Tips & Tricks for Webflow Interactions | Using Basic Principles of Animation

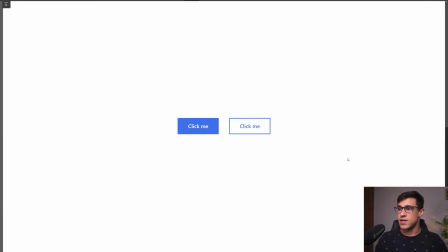Here we have two different buttons, and the one on the left is having more contrast, so it makes it automatically more appealing. Now let's see how we can use exaggeration to make this button even more appealing. Let's scroll down to the bottom and here we animated it and it's sort of screaming
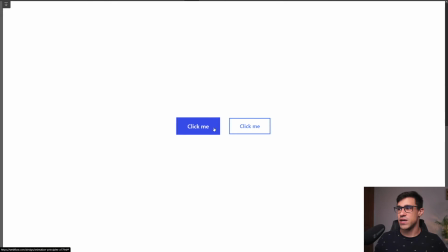at us to click on it just because it's animated and everything else on the page is static.
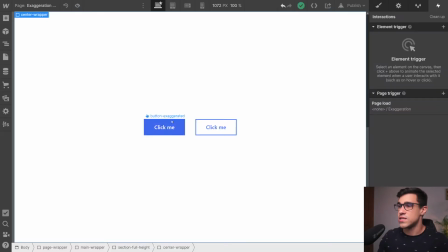If you're wondering how this interaction was made, we're essentially only changing the scale property of the button.
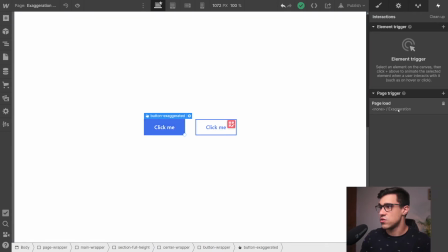Here you can see we're triggering this animation on page load and we're looping through it.
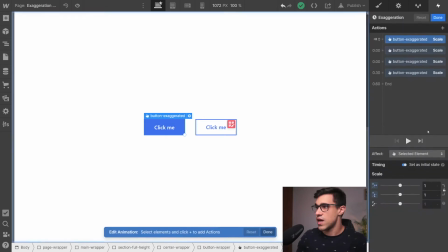So if you look at the interaction, it's essentially very simple. so we have the scale property which changes and goes back to one and that's it here we don't even need an initial state we could even delete that and it would still work the same
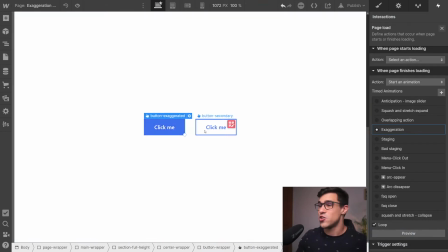now obviously if you would be using that on your site you would want to stop the scaling from happening once a user
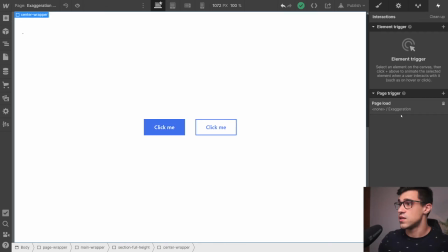hovers this button for the first time note that you also don't need to use webflow interactions you can achieve the same effect with just a few lines of CSS. And our next principle is staging. Staging is the presentation of any idea so that it is completely and unmistakably clear. Staging is a very broad principle but it boils down to controlling where the viewer is looking. Let's look at an example of good and bad staging so that this idea becomes more clear.
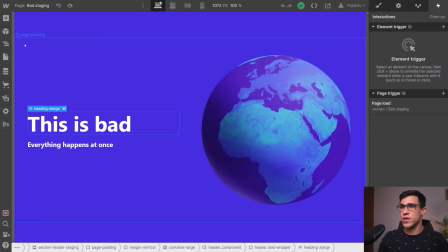You can see here we have an example of bad staging.
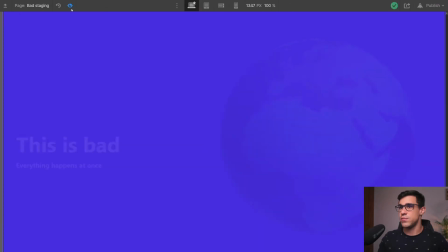If we hit preview, we can see we have this animation and everything sort of happens at once.
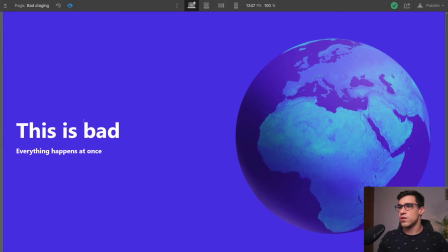We're not really guiding the user to look anywhere. Now let's look at the same design but with good staging.
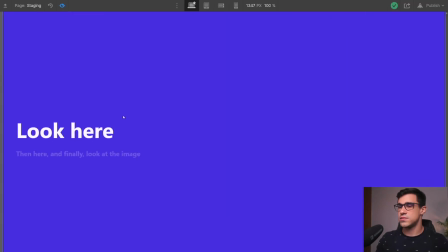So we have our staging example over here and we can see here how elements pop into the screen one by one.
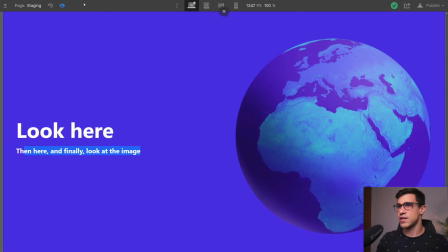So we look here first, then here and finally we look at the image. Let's look at it once again.
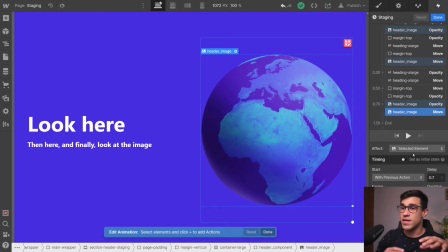Let's now look at how we built this interaction.
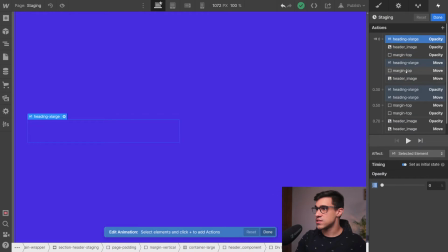You can see here that we have this initial state here for all of our elements on the page. Now here we're first animating the headline. It's just moving up for 30 pixels or so and we're changing the opacity from 0 to 100%.
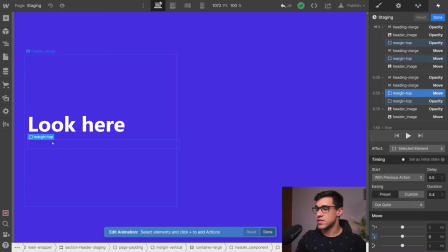We're doing the same here with this subtitle below here and it's moving
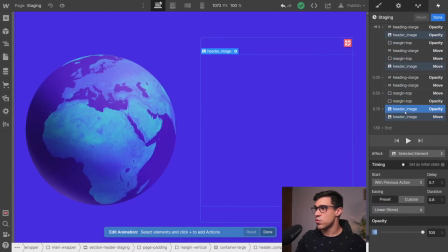just a little bit less and finally here we have our image which moves from the left side of the screen to the right side note that this same principle can be used in so many other areas of your website no matter if you're scrolling through sections if you're having page transitions or if you're building a pop-up and our next principle is pose-to-pose animation. In traditional animation, pose-to-pose refers to drawing out a character in the main positions he or she is going to be in, and then later filling in the positions in between. Now we can use pose-to-pose animation when we're building complex interactions in Webflow.
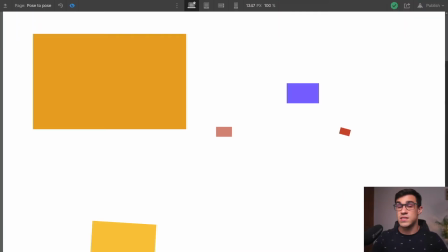So the first tip that you can use is to simply start at the end and build your animation backwards.
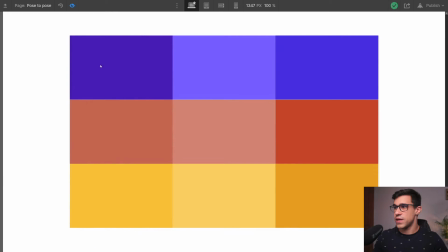For example, here we have this very, very complex animation. If you're wondering how we built this animation,
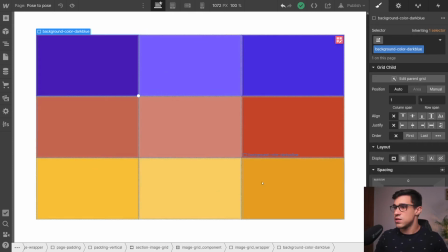we can see here that we have a simple grid component with color blocks inside.
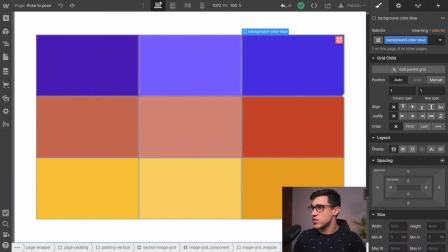Now, if we look at how the interaction is structured, we're having this section over here, which is scrolling through view, and it's serving as our trigger. So let's have a look at how this is animated.